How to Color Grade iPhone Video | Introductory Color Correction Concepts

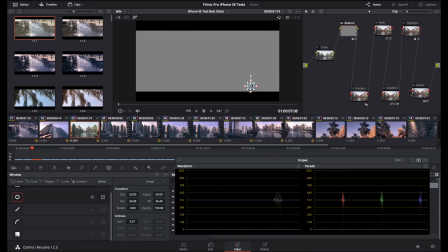In most cases, white objects in the shot should appear white, and in the parade scope, that will be indicated when red, green, and blue components of the white objects are at the same level.
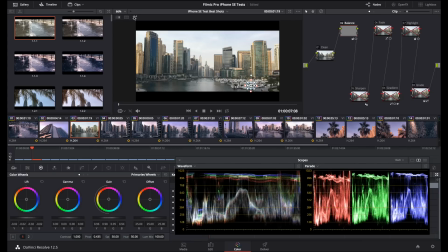Black should also be black. And a true black object will be indicated in the parade scope when red, green, and blue levels are equal and at or near 0. Quite often, when overall exposure, luminance levels, and white balance are corrected, the rest of the image will also be correct.
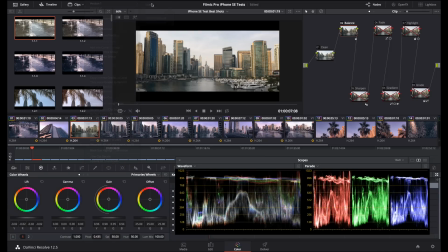Sometimes other corrections are necessary to bring the overall image into balance. Once you've got the shot corrected and balanced, it's time to get creative.
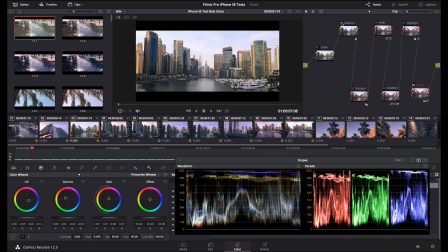The order I worked on this shot is not necessarily the only way to do it, but it is my approach and I find it works well. At this point, I want to revisit the timeline nodes. After my primary balance, I knew that I wanted to check out how one of Resolve's film emulation LUTs would look.
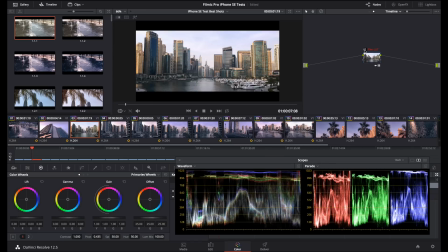Because this is an overall look that applies to the whole film, it goes on a timeline node, not a clip node.
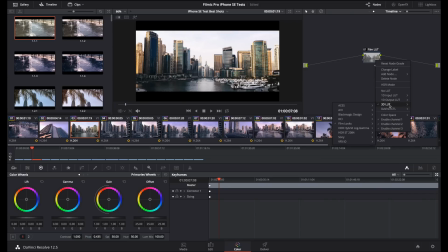A LUT is created for a specific video standard to transform an input to a different output for technical or creative purposes. It expects a specific video input, and if the levels of the input are not exactly what it expects, the output may not be quite what you expect.
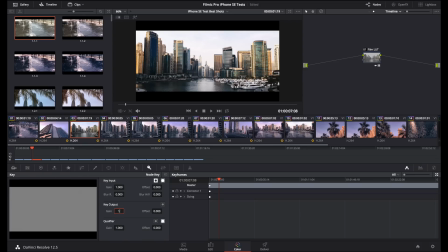In my case, this LUT is doing what I want it to do, but it's too strong,
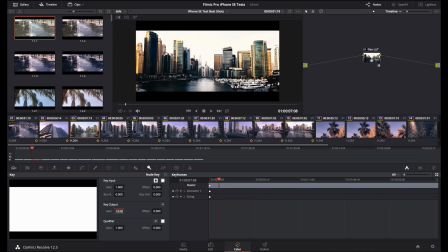so I reduced the output key to 50% and then decided to keep it active while I made other adjustments to the clip nodes.
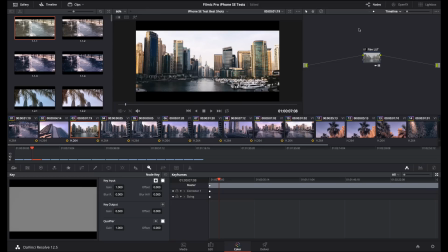Back to the clip node tree, and at this point it's a decent looking, well balanced image. I could have called this finished, but I want a more stylized look, specifically to bring out the pink tones in the sky.
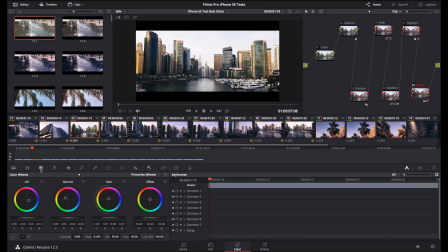So the next node, which you can see is numbered 3, and is actually at the end only because you're seeing the finished node tree here, is my grade, or stylistic look. A creative look doesn't have to be true to life, but it shouldn't be too extreme.
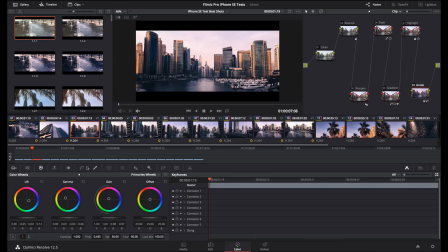I simply used the color wheels again to push blues into the shadows, orange into the midtones, and a bit of red into the highlights. When you do this though, you need to be careful to keep the blacks balanced. Black needs to remain black, and to do this,
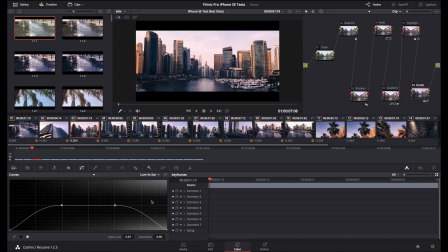I used a luminance versus saturation curve to bring saturation to zero only at both the lowest and highest luminance levels in the image. This will also make sure my brightest highlights remain white. I also applied a custom curve to add some more contrast.
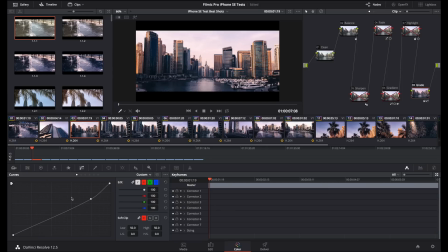You can always enhance an image further by making specific local adjustments using power windows.
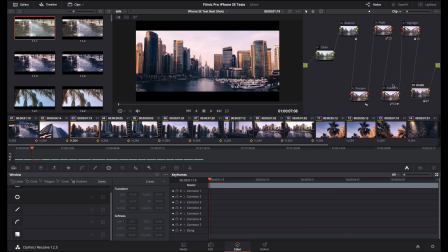These are called secondary corrections. Node 4 is a gradient isolating the sky area.
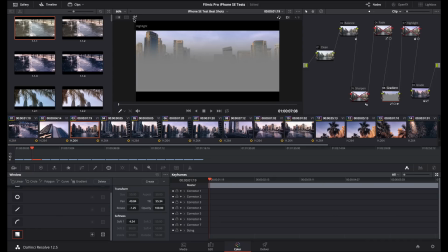You can click on the highlight tool to show only the area you are isolating with the mask. I've added a simple custom curve here to bring down the luminance of the sky and further add contrast to bring out the subtle wisps of cloud.
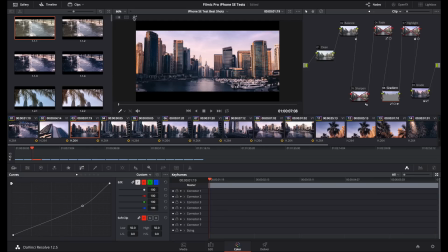This adds a bit more of a gradient to the sky. I decided the effect needed to be toned down slightly, so I reduced the node output key to 90%. Node 5, I decided to add some subtle sharpening.
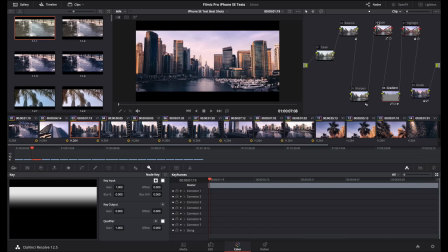Node 6 is back to secondaries, and I decided to darken the water at the bottom of the frame. This was achieved with a gradient power window and a custom curve.